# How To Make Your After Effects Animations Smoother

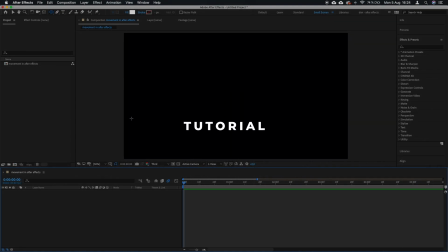Let's talk about movement in After Effects. If you animate a shape in After Effects, for example this white circle,
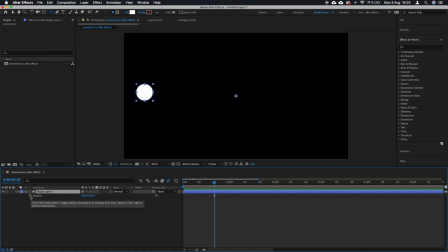and you create two keyframes for position, like so, for example, you can see that when you play it back, something's not right.
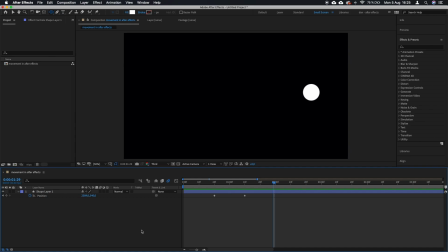And what is not right is that it actually doesn't resemble a real life object when it's moving. In real life, when an object is moving, you get an acceleration, you get full speed, then you get a slowdown and a full stop eventually.
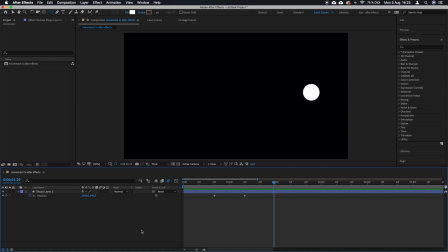Also, you have a motion blur. And in this case, none of this is present. If we play it back again, you can see that it just starts moving all of a sudden at full speed and stops immediately. That's not how real life objects behave, and that's why it seems off,
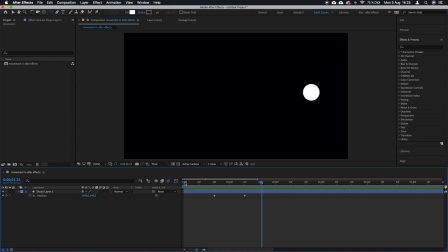that's why it's weird and it looks unnatural, and we are going to fix that. You're going to use two techniques. The first one is adding the acceleration and the slowdown, and the second one is motion blur.
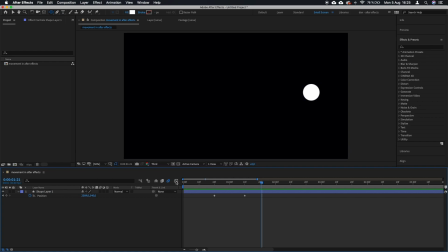So I'm going to start by selecting by going to Graph Editor, I have to select the position with this icon. I'm going to click and drag, right click, keyframe velocity.
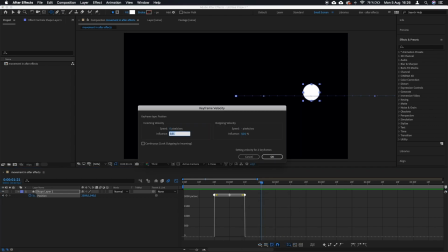I'm going to set these numbers to 0, 65, 0 and 65.
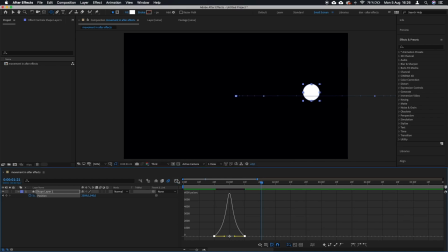And now if we play it back again, you can see that it has an acceleration, it has a slowdown, but it still looks like a sequence of images. And we don't want that.
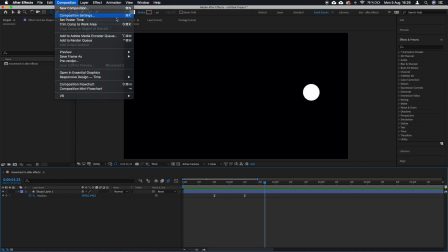So now if you go to Composition Settings and under Advanced, you will find the Motion Blur.
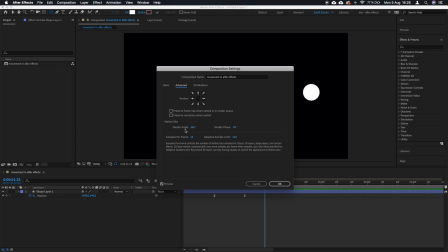You need to set the shutter angle to 360 and the samples per frame to around 24.
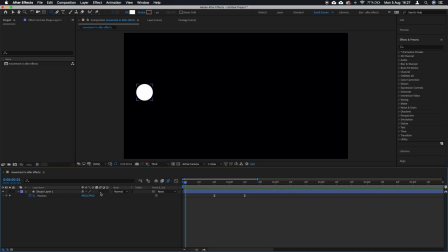And then if you actually turn on Motion Blur for this layer in by this smaller square, you can see that this one lit up in blue. That means that the motion blur is on. If you play it back right now, you can see that this is way better.
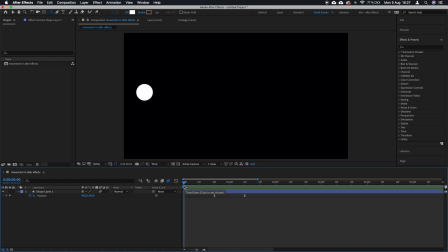So if you compare these two, actually, this is the with the motion blur, and this one is without. So I think that it's quite clear what is better, right?
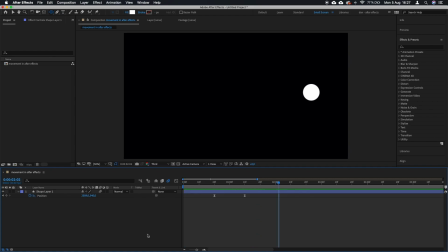So in two steps, two quick steps, we made sure that our movement looks natural, that it looks as if it were an actual object, and it's one significant, quick and very powerful step to make your animations look good,
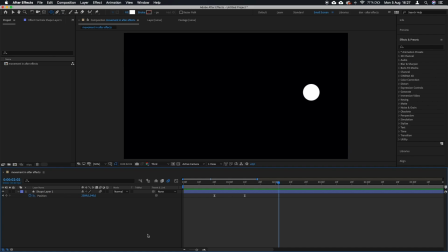pleasing and natural. And I usually, when I'm animating, I'm applying this to all the movements. It then looks as if it doesn't look fake, right? It just looks better. And yeah, so that is how you create a natural looking movement in After Effects.
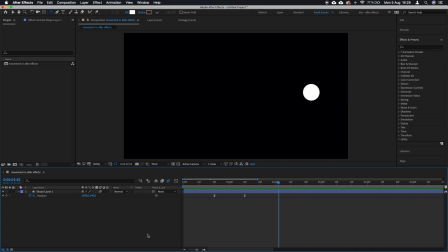I hope you found it useful. If yes, consider liking and subscribing, and I will see you in the next one. Bye.